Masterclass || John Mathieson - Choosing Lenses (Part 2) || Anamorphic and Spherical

I think the spherical lenses you know all of them I mean the last 20 years have been so good that they make no real difference the
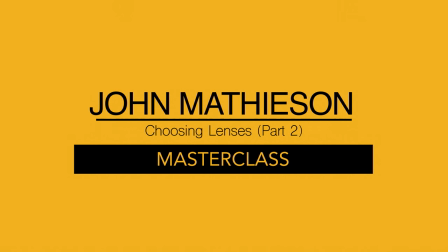[0:15]
spherical primes there are no real great anamorphic zooms and they're still it's still a problem a lot of my old conversions cut the back off but little you know little pillow look like a little PK chewing gum a little elliptical bit of glass in the back which was compressive you know decompressing the lens through a very small piece of glass which could lead to problems softness and edges and things rather than the big wide you know like a nice prime you know there's nothing natural about an anamorphic lens it's squashed it's compressed it's you know everything in optical physics is round your eyes you know you're making it
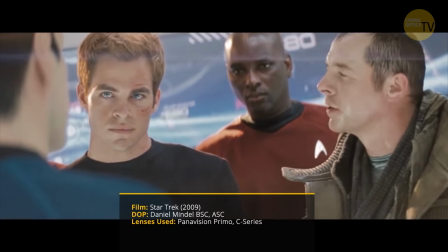[0:50]
jump through hoops um so they're all hand cut
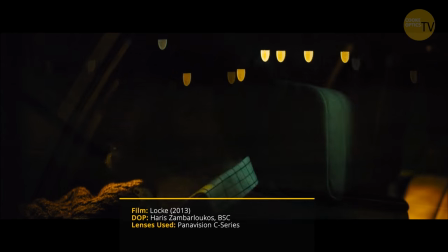[0:55]
those hand cut uh they're all slightly different you know an anamorphic e is you know 50 mil made by the same guy that can be totally different totally different in color and when they mump when they pull focus through
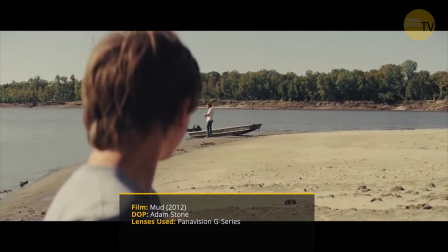[1:08]
the range they can do different things characteristically so that they are very organic and i think that's why a lot of people have started putting them on to the digital cameras because you know a spherical lens and a digital camera can look very brutal and very sharp and people are inclining towards go back to
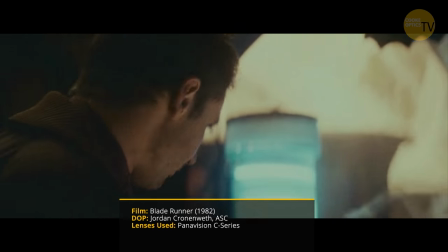[1:26]
older lenses to try and take away some of that brittleness that
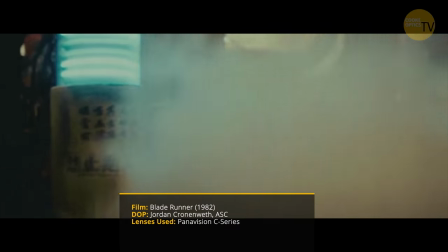[1:30]
horrible edgy sharpness you get because the anamorphics are softer they don't they hold focus in the middle they fall off the edges they've been yet they do strange things at different distances they have all sorts of mad flares and and not so
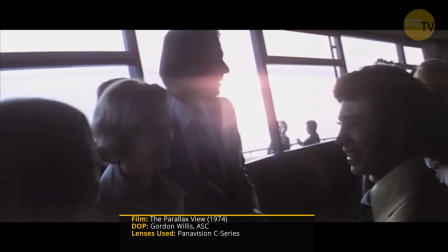[1:41]
much the big newton rings you get but also other sort of soft and weird failing flares which can fog the film and that was going back
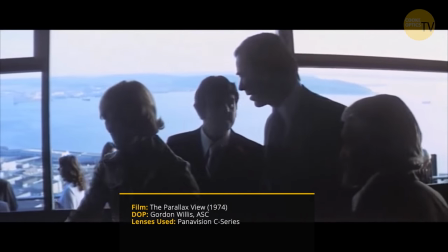[1:48]
to us saying earlier you know when you had these great dps who'd shoot a scope they knew they couldn't light to the level quite often that the anamorphic lenses required but they knew if they put that enough light flow into the lens that it would actually fog the image and bring it up
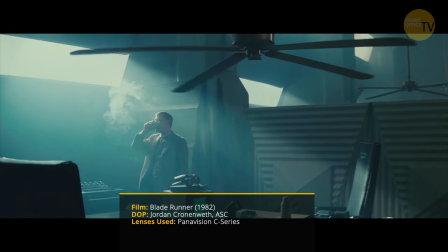[2:00]
bring the blacks out real skillful they couldn't see that you didn't get a monitor they they knew that by
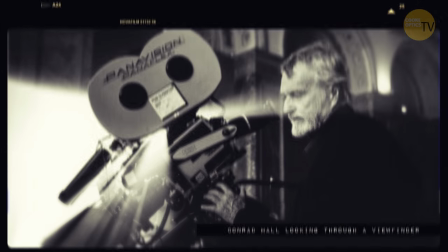[2:07]
looking through a 1974 reflective viewfinder dim image you need no idea really what you were getting
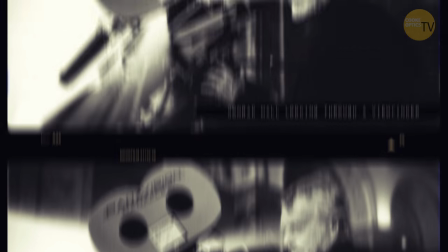[2:14]
you couldn't even see it optically because even the optical system on the viewfinder would give
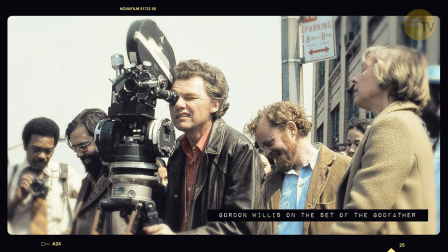[2:19]
a level of stuff as well you know that's going through a prism what's coming from a mirror going for a prism, going for a thing, going for a snook, going for a magnifier and a zoom on. So you didn't really know, but I think people are a lot more confident now in the anamorphic lenses because they can put the image up, they can see the flares, they can see what they're getting, they can iris it down deeper. But before you were just looking at a meter, looking at the iris and then guessing what light was in the room, what was going to change the ambience.
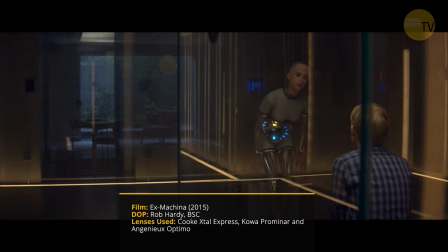[2:46]
So people are using more anamorphics on digital because they can see what they do, they're going for more vintage looks,
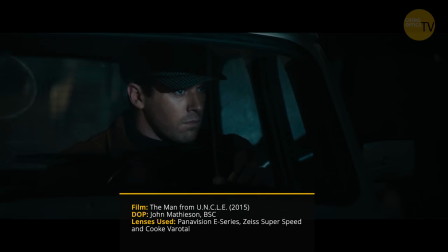[2:52]
it mushes up the image a bit more, it makes it more filmic, if you will. It gives you better depth of focus.
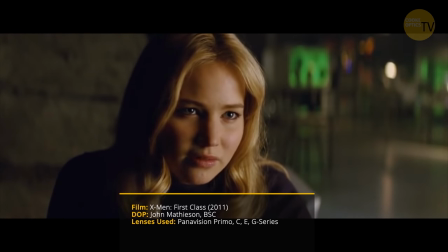[2:58]
You can focus on the actors more because it's got a greater depth of field. Low light, you want a candle. You know, I was thinking with candles, you know, you want, you know, fire. You want the fire to work in the room. You know, if I lit a candle here and you said this was a nightlight, well, it wouldn't, the candle wouldn't do anything. You think, well, why has he got burning a candle? He can see perfectly well in there. That actually bugged me about old 50s films, but they didn't really have this stock. But also they used to light in that bang, crash way, which I think was very sophisticated. So you want your candle to work.
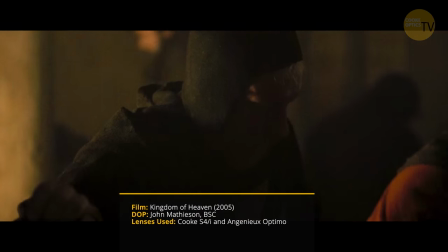[3:28]
You want it to feel like it's lighting at least something, my leg or the side of the thing, or a little bit of glow around the actual flame itself.
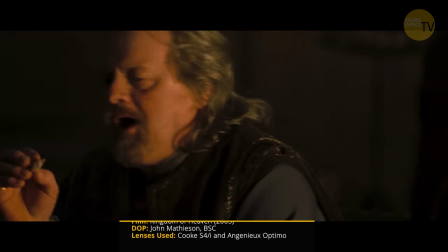[3:37]
And then you try and sneak in a light behind it to land on my face, like this one.